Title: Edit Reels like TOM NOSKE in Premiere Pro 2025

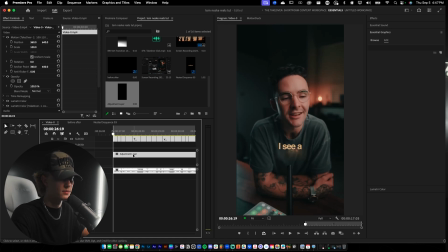(8:12)
So let's just go ahead and mark it off where we want the text to be. Think about placing text behind Tom Noske for this intro. Maybe like right there, just cut that.
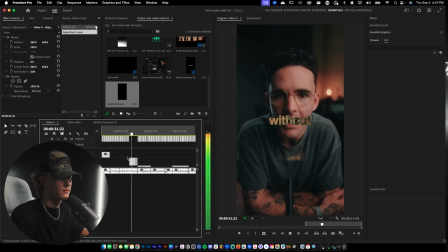(8:25)
Yeah, I'll just leave it like that.
So I'm not gonna make videos, I'm gonna build an audience without making videos. It's like, does anyone like doing the things that they want to do?
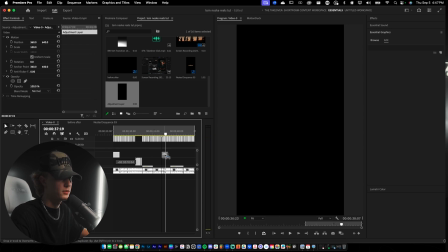(8:31)
Okay. Most people don't like doing the things that they want to do. I'm gonna do one right here, also too, where he says like, but they do them anyway.
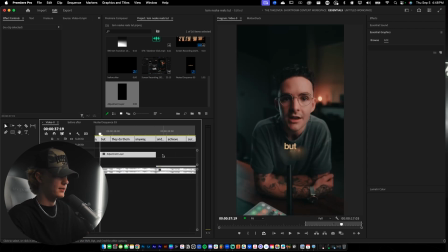(8:39)
I feel like that's a good point. And like we can make something cool right there.
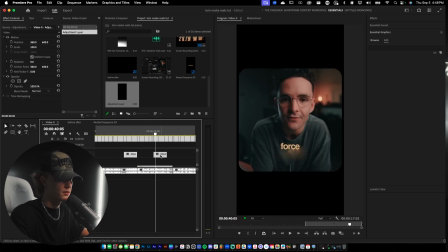(8:42) But they do them anyway and they achieve success because they and then I also wanna do force themselves to do it. Because they force themselves to do it.
I think we could add something cool there. If something's not worked out, and then we'll just leave the end super simple.
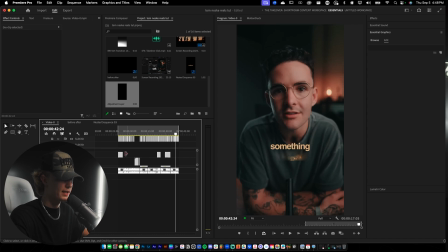(8:56)
Okay, so now that we have our hook or like our text animations sort of laid out where we want them, let's go ahead and actually add some like text sauce, whatever.
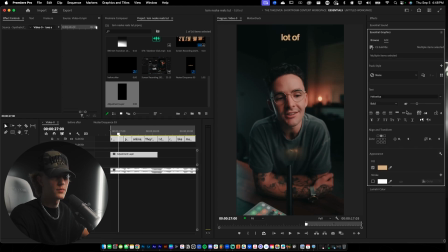(9:05)
So what I'm gonna do is I'm gonna select all of this text right here. I'm gonna actually bring it up and then I'm gonna maybe bring the size up as well, just like so. And then I'm gonna move it down with this sort of value and then kind of bring it at like the fringe of his hair, his haircut. And then I'm gonna select these all. Graphics and titles, upgrade caption to graphic.
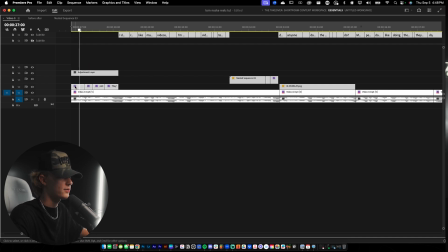(9:24)
And then I'm gonna bring all of the text down. So now that I have the text placed down, I'm just gonna delete this adjustment layer.
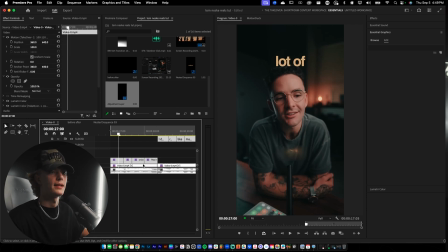(9:28)
We don't need it anymore, so just delete it. And now we wanna go ahead and key out Tom Noske. So duplicate the bottom layer right here. I'm gonna go ahead and just use the Keeper plugin. So I'm just gonna go down here, Keeper plugin.
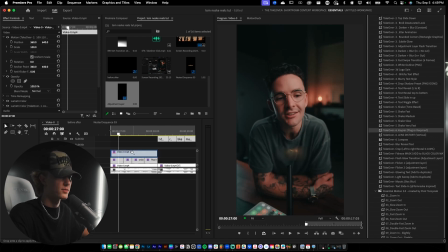(9:40)
You do have to pay for this separately if you guys do buy the preset pack, but I just have it in here because it's super easy. Just drag and drop, and then you have the key automatically done for you, which is pretty fire, pretty gas. It saves me so much time in my workflow. Okay, so now that we have our actual like intro hook scene going on.
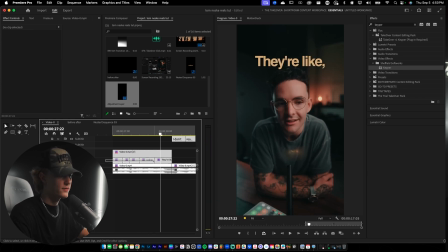(9:55)
Let's go ahead and just add an effect to the text. So select all of your text just like so. And then we're gonna go back to the takeover preset pack. And we're gonna add a blur sort of effect to the text. And you can see blurry text style, drag and drop it on your text.
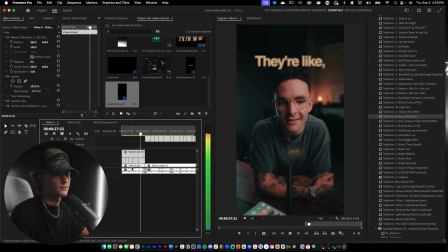(10:06)
There you go. I see a lot of people online, they're like, I don't kind of just fakes the depth.
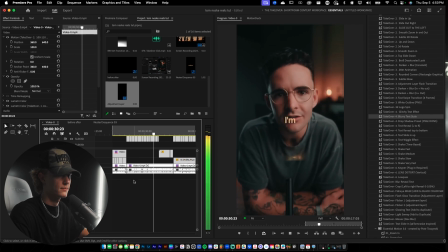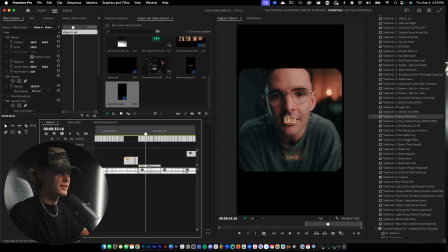(10:15)
Fire. So now we are on the B-roll scene. So let's go ahead and just import our B-roll.
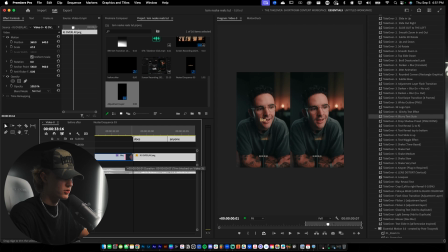(10:20)
For you guys, honestly, it's going to be just whatever B-roll you do have. I actually already have some pulled up, so I'm just going to go ahead, drag and drop it.
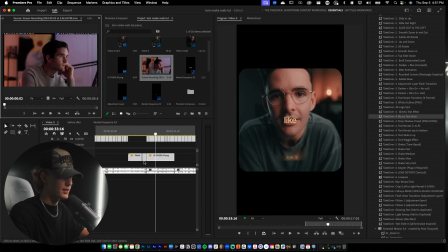(10:27)
It's a clip of Tom Noske. So we're just going to go ahead, import it just like so. Maybe do something like that.
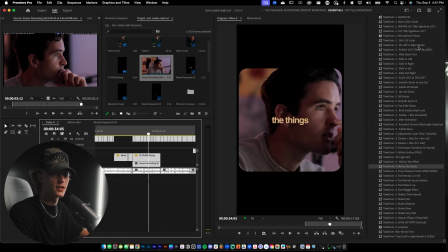(10:36)
I like that. I'm just going to go ahead, drag and drop the takeover preset. So that way it's just similar colors, just similar look. Sweet. I'm going to go ahead and there's a little bit of a magenta tint in this. So we're going to go ahead, make sure it looks cohesive.
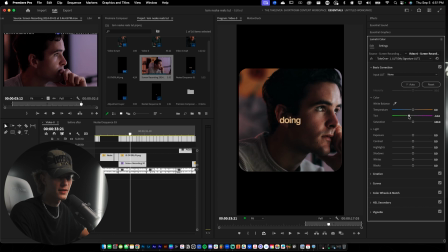(10:52)
And then there's magenta slider. Just go ahead, go towards the green. And honestly, it looks a lot better. And then also for the word anyone, I'm going to go ahead, upgrade caption to graphic,
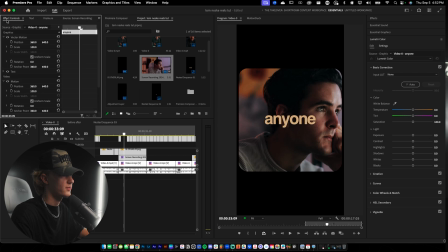(11:03)
select this text layer, and then we're going to go to effect controls. And we're also going to go ahead, change the blending mode to difference.
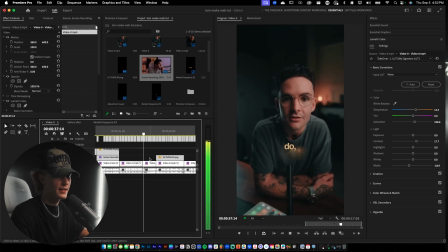(11:14)
Fire. Now let's go ahead and like kind of add like a smooth zoom right here. So just right click, nest these, both of these clips together, because I want this entire clip to zoom.
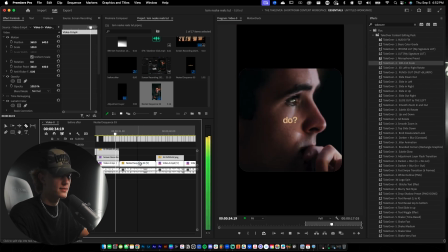(11:23)
I'm going to go ahead and just drag and drop the 1:110 scale, and we're going to see it zooms. Most people don't like doing, you can see this smooth zoom in.
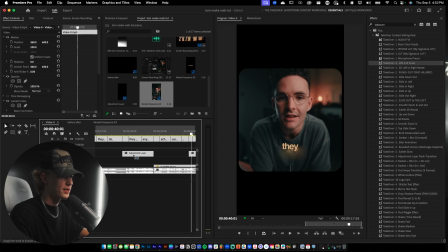(11:34)
Okay, so we have another text animation spot right here. So I'm going to select all of these text. We're going to go up here to graphics and titles, upgrade caption to graphic.
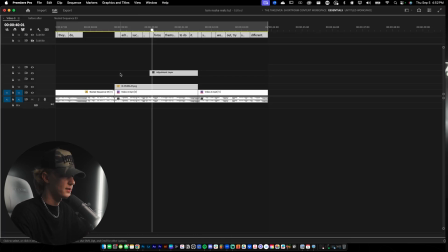(11:44)
I'm going to full screen this, going to delete the adjustment layer because we don't need that anymore. Bring this down just like so.
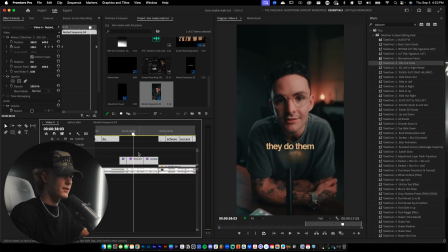(11:49)
And then for this animation, we're going to do it more of a topography style. So we're going to go ahead and just drag up the second layer and then drag up the third layer just like so.
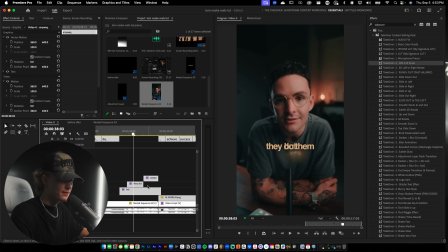(11:57)
Okay, so we're going to go ahead and extend this on the end. This is how we're going to go ahead and create the topography. So right now, if we go to the end, it looks like trash, looks horrible. Go to effects, go to essential graphics, and this is where we play with our text. We're going to go ahead and just move this down, kind of just declutter it a little bit. And then this is where we're going to kind of create like our shape of like topography.
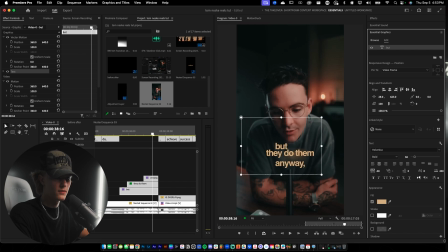(12:16)
So select this text, maybe bring this over to the, maybe over here to the left.